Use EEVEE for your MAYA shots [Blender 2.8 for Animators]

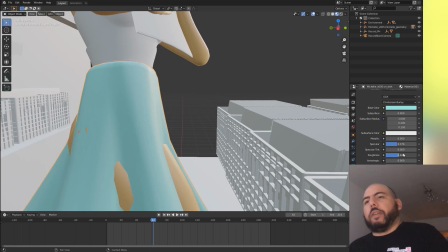(8:12)
So we'll just go back to this and make it very, very soft. In any case, it doesn't really matter what I say here.
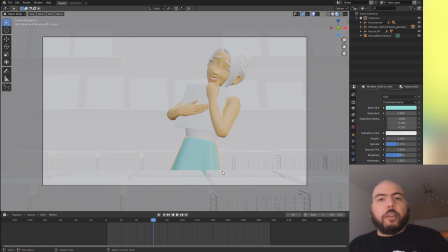(8:19)
I'm not an expert in materials, but you can rely on using a reference. So you get like a grounded render, but that's it.
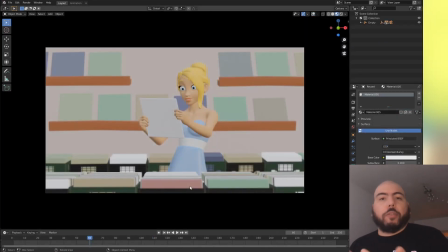(8:27)
After you go through every single object that you are interested in giving a material, you should end up with something like this. After that, I want to add a texture to, for instance, this particular object, which needs to have a texture. And so I'm gonna click on that object when you have a principled shader.
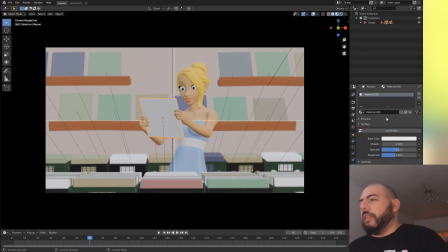(8:43)
If you don't have a principled shader by default and you get this kind of interface, just click Use Nodes,
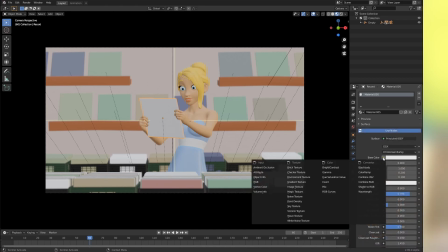(8:49)
and then you can go into the base color and click the little yellow button and choose an image texture.
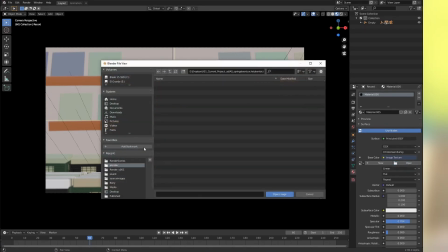(8:55)
Go to your open, find the file that you need, put it in my source images. Bam!
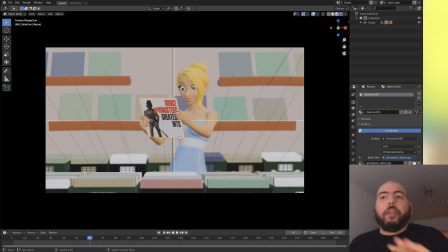(8:59)
If you had the UVs already in Maya, they'll stick here. And that will work.
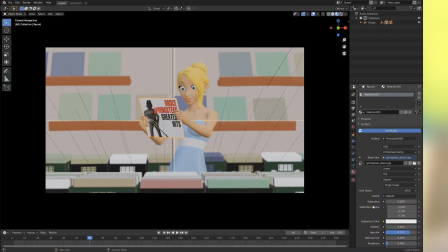(9:04)
Good stuff. Now we don't need to do much to it. I'm just gonna keep that specular amount and that roughness so it's kind of shiny because it's kind of like, you know, it's covered in plastic or whatever.
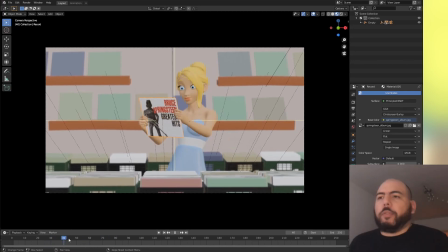(9:16)
Boom. What else do I need from this scene? Now we need to light it. So we have the basic coloring, as I said, that we created, but now we need to start adding lights. We are in the material preview mode where we can switch to the render mode.
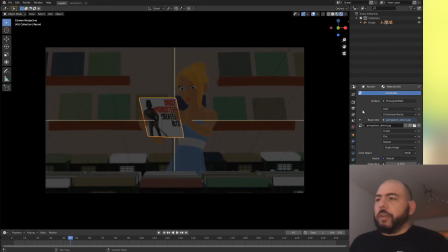(9:31)
The render mode, it's basically the same as the material preview if you have selected EEVEE in your render engine.
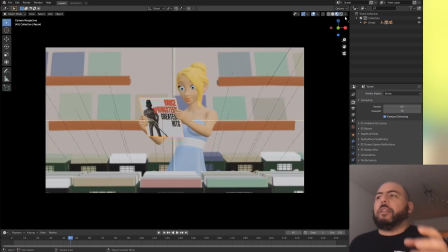(9:37)
The good thing is that you can preview easily the materials with some kind of like base lighting like in this case, these HDRIs that come by default in your scene, and that could be enough for you.
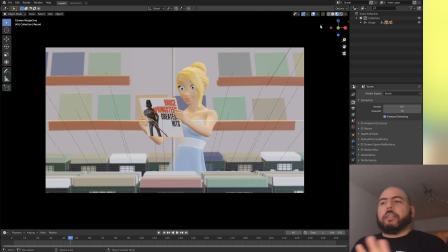(9:49)
If this is something that you like already and you say, hey, I just need this, you can turn off your overlays and go to View, Viewport Render Animation, and that will render it out exactly as you're seeing it right now. But what we'll do is we'll add some lights to make it a little bit more interesting, because as you can see, there's no shadows anywhere.
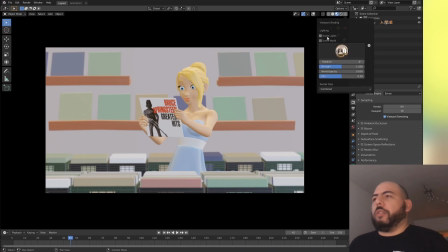(10:08)
So I'm just going to turn on Scene Lights and Scene World.
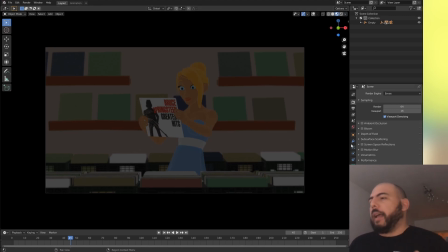(10:11)
As you can see, the world has a black or very dark gray, which I can see here.
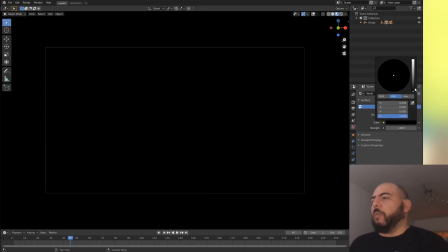(10:17)
And if I just turn this down to black, then my scene is black. So basically what we were seeing is just the color of the world reflected amongst the objects.
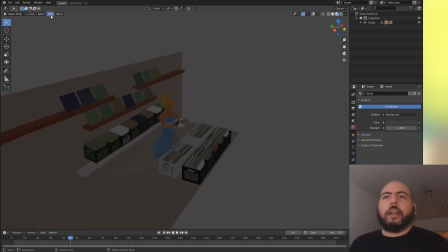(10:26)
We can just go to the general view and add light. And we're gonna add an area light.
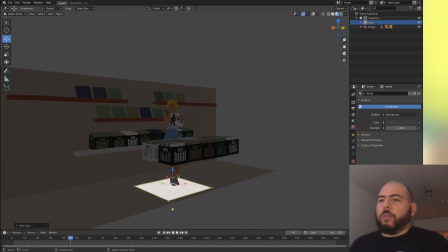(10:31)
That's an object there. We can click our gizmo and just move it up just like you do in any other place.
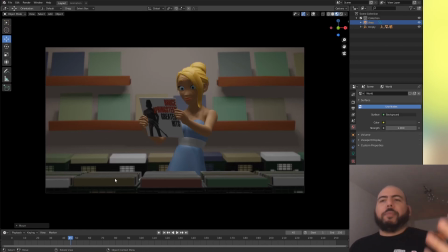(10:37)
So I wanted to go to something like a nice hipster environment, so the lighting is washed out, it's not like a creepy record store, it's kind of like a nice place. So I still have my area light selected here, and I'm just gonna augment the power, right?
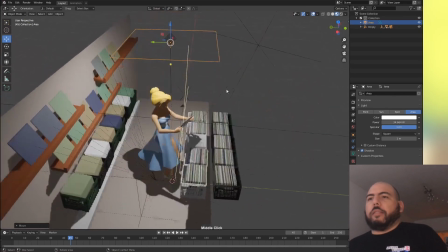(10:55)
Also, I'm gonna make sure it's big enough. If I click this, I can see the size, I can scale it with S, or I can use the scaling gizmo,
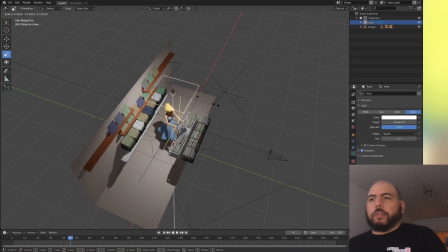(11:03)
which I'm not very fond of, so I'm just gonna use S, or you can click these little corners here,
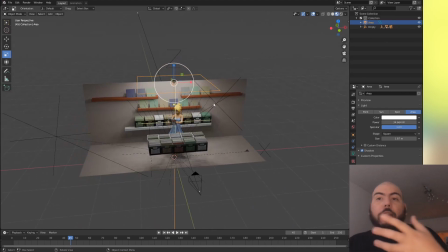(11:09)
and that works too. So the bigger the area light is, the softer the shadows are going to be as well.
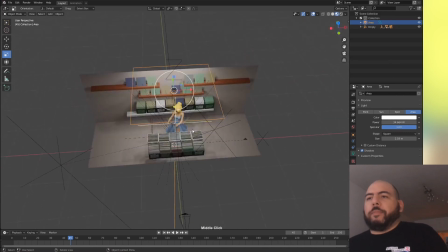(11:15)
And so that actually helps, right? By default, like I haven't done anything.
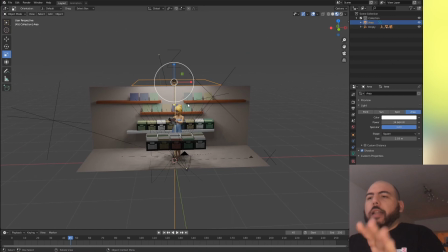(11:21)
I just created a light and the lights are already casting the shadows. I'm also gonna put a light in the side to make an idea that there's light coming from like an out or something like that.
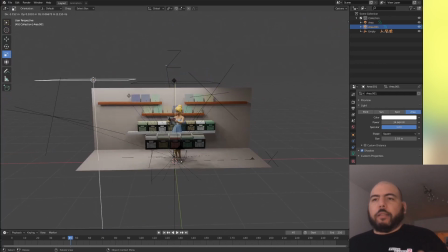(11:31)
So I'm just going to Shift D to duplicate, and then I haven't clicked anything, so the light is kind of stuck to my mouse. Just gonna place it somewhere else, and then I can just look at it from the side or the front with the tilde key again,
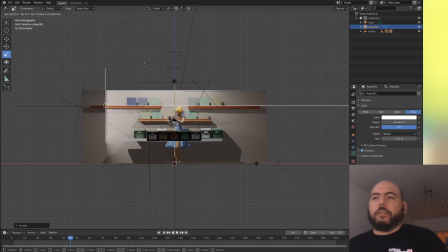(11:45)
and rotate with R, which will make it easier to handle again. Yeah, that kind of works.
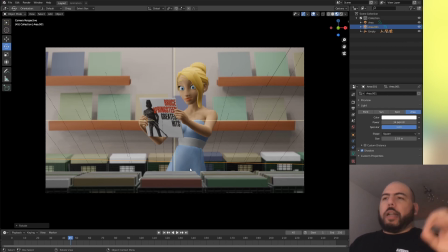(11:51)
Can go back to my camera. I ended up adding a few more lights just to soften it in one side and the other one, but this could be enough. As you can see, the render engine is really fat. With a decent graphics card that you, if you're working on CG, you might have, or if you play games, you may also have, this will work as fast as it works for me.
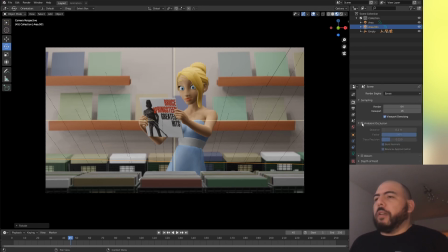(12:10)
If you go to the scene tab, we can turn on ambient occlusion, and you'll see that there's a slight difference now in the shadowing.